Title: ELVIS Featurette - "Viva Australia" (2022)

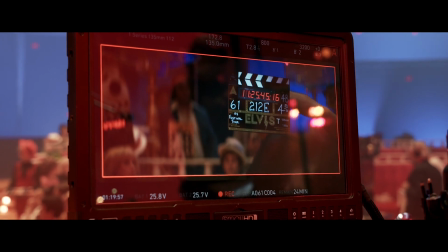[0:05] Action.
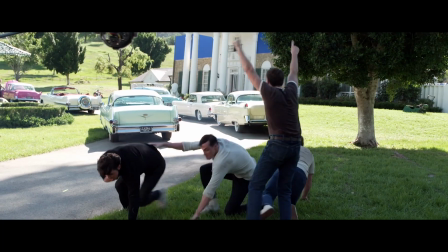[0:09]
We want to build Graceland in the middle of the Aussie bush. It's been a complicated process.
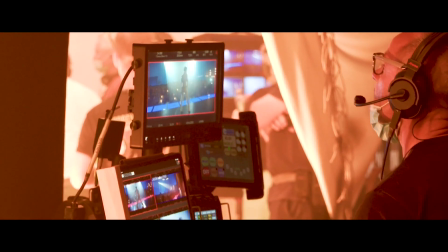[0:20]
There are so many incredible sets. Absolutely brilliant.
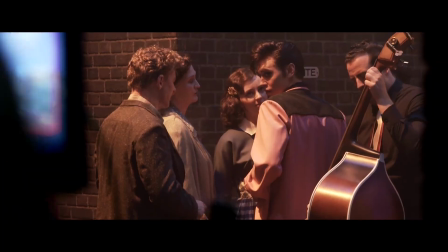[0:24] Why can't you see what you do?
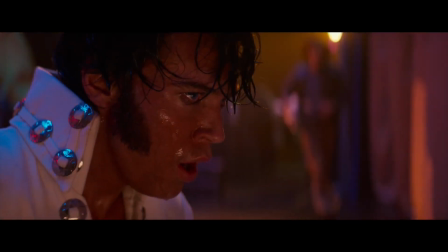Kathy Martin, or Sam as I have always called her, we are a true partnership. She can take my terrible scribbles and collages and execute it at such a level that it's pretty rare.
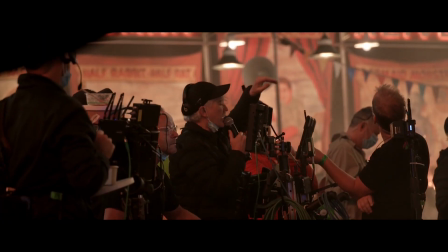[0:47] Here we go, we're rolling. And action, playback.
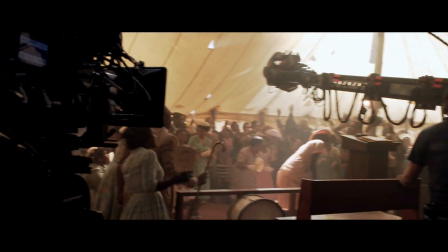[0:52]
My initial thoughts when I first read the script was we had to bridge three decades through the design of the sets. Each decade had a color palette that Baz specified.
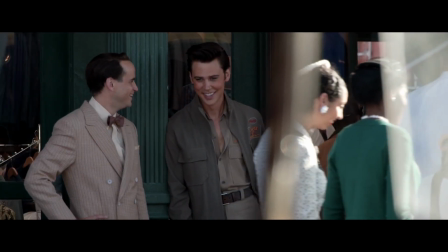[1:07] Okay, here we
go, guys. Ready, action! We're starting off with the young Elvis before he became famous.
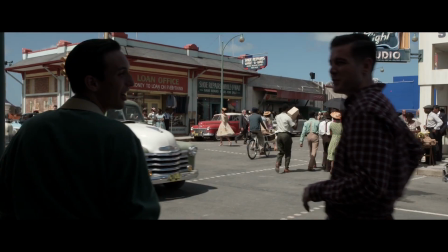[1:12]
It's Beale Street, it's Memphis, it's darker, it's grittier colours, classic greens and blues and earthy colours.
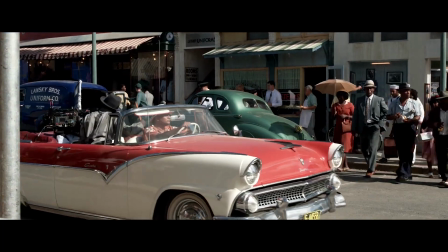[1:20]
All the buildings are very well worn and very old.
He had Beale Street stars in his eyes.
Oh, I loved Beale Street. I really loved everything to do with Beale Street. It was extraordinary.
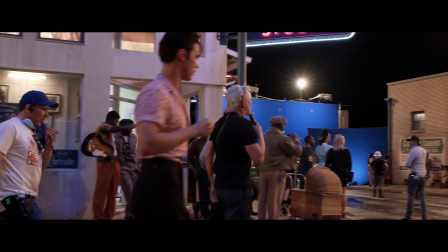[1:33]
There was so much attention to detail, whether you were outside on the street or in every little shop.
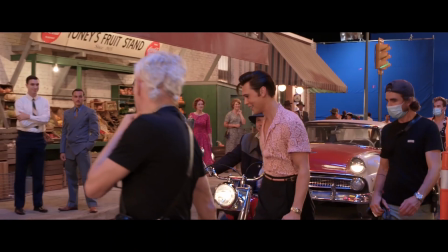[1:38]
It was like six city blocks or something like that of the most detailed street vendors and stores, and it was just incredible.
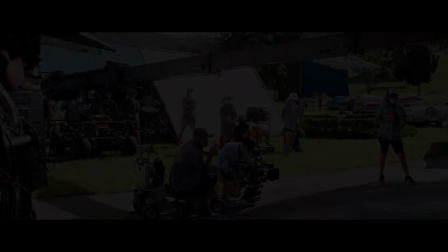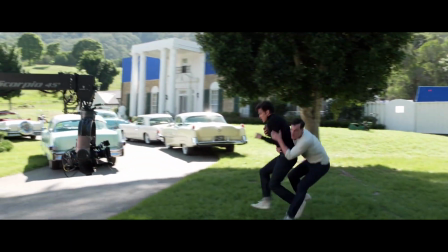So we're sitting in Graceland.
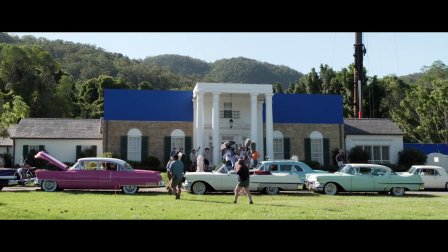[1:59]
The proportions and all the architectural details are based on blueprints that we were very lucky to access from the estate.
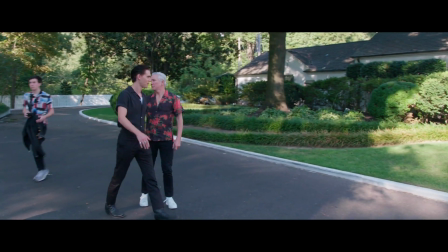[2:07]
Baz and I, we got to go to Graceland before we started filming.
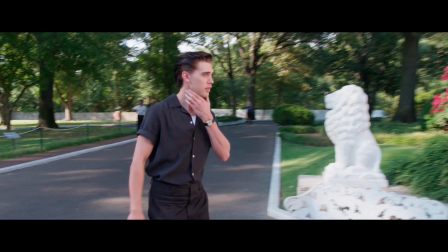[2:12]
Right before I went in, I got to meet Priscilla, and she said, "Have you been inside the house yet?" And I said, "No." She said, "I truly believe that's where a spirit is." And I went in there and I spent the whole day in there by myself, and it was just amazing.
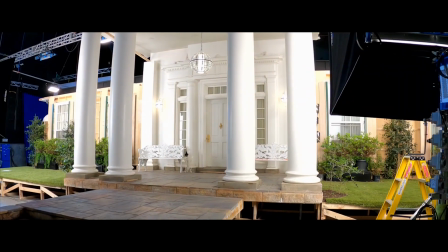[2:24]
It was remarkable getting to be there and then suddenly be in Australia and see the sets and how much they feel like the real thing.
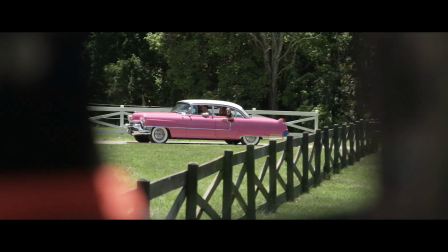[2:32]
It was really remarkable.
3, 2, 1, and action!
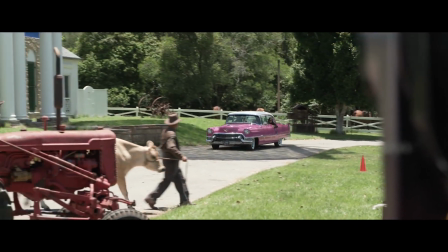[2:35]
We use Graceland as very much the symbol and expression of his success.
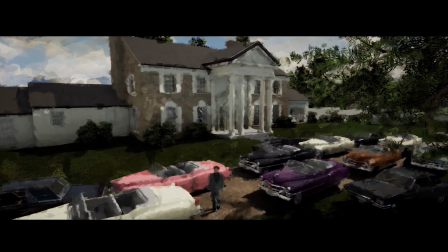[2:43]
We see it from the exterior. When he first arrives at Graceland with his parents,
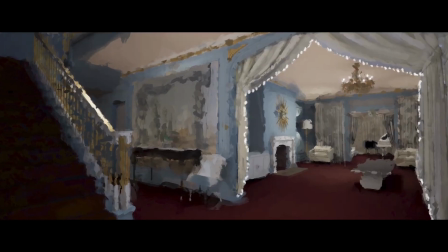[2:50]
we see its first incarnation in the 50s when they've moved in and done a number of renovations.
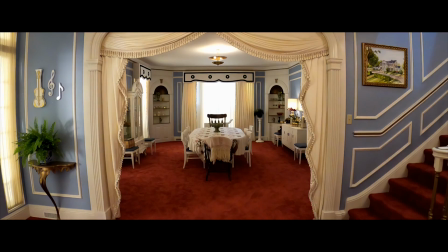[2:57]
The house, for instance, had floorboards. They carpeted all in red carpet.
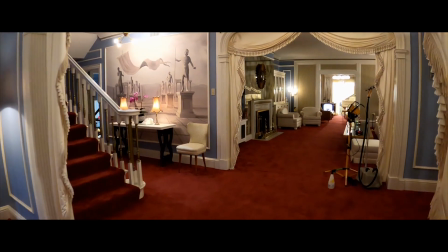[3:03]
Although there were many changes from the 50s through the late 70s,
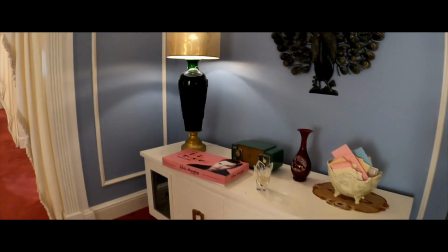[3:10]
Baz felt it was important to take the house as it is now,
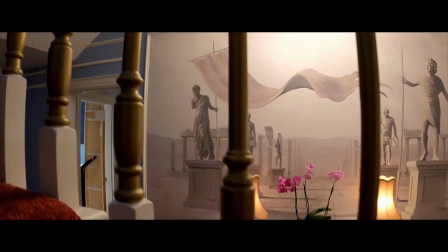[3:15]
because in millions of people's minds around the world, that's what we all think of Graceland,
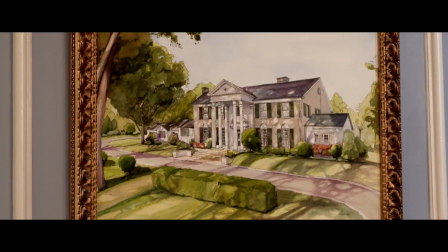[3:21]
and that became a symbol for us for the sort of peak of Elvis's career and an
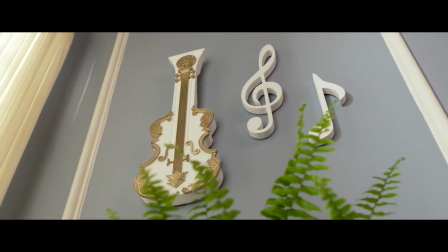[3:29]
expression of what we know as Elvis's interior.
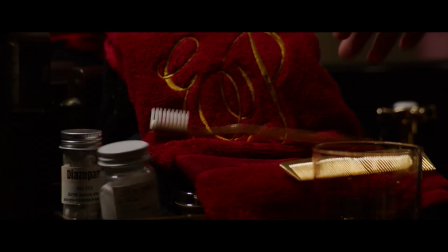[3:36] Hey. Watch it.
The bedroom is pretty surreal because it's a space that very few people in real life have ever been in.
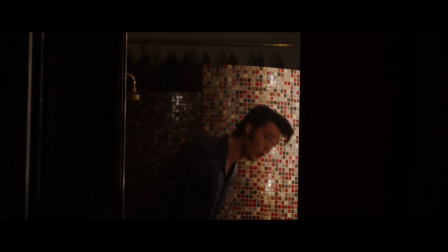[3:43] Make sure he doesn't clip your wings, honey. He won't. I'm gonna go see him in Vegas.
It's a beautiful set to be in, and it's velvet and satin and gold.
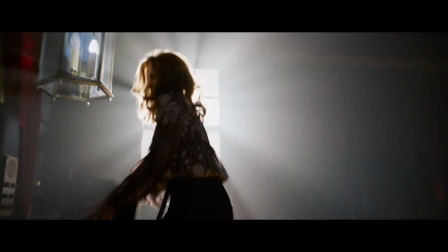[3:55]
And Elvis used to close all the curtains, and it was like a mausoleum. We ran from that set into the downstairs of Graceland, which is bright and airy and light.
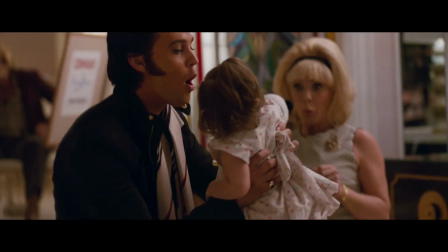[4:06]
It was about the difference in him putting himself in this bedroom and closing it off.
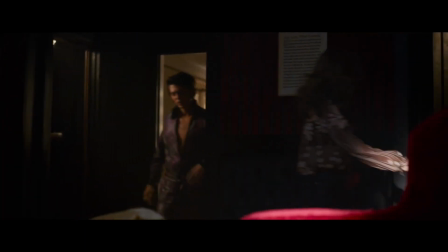[4:12] The only time that you're happy is when you're on stage.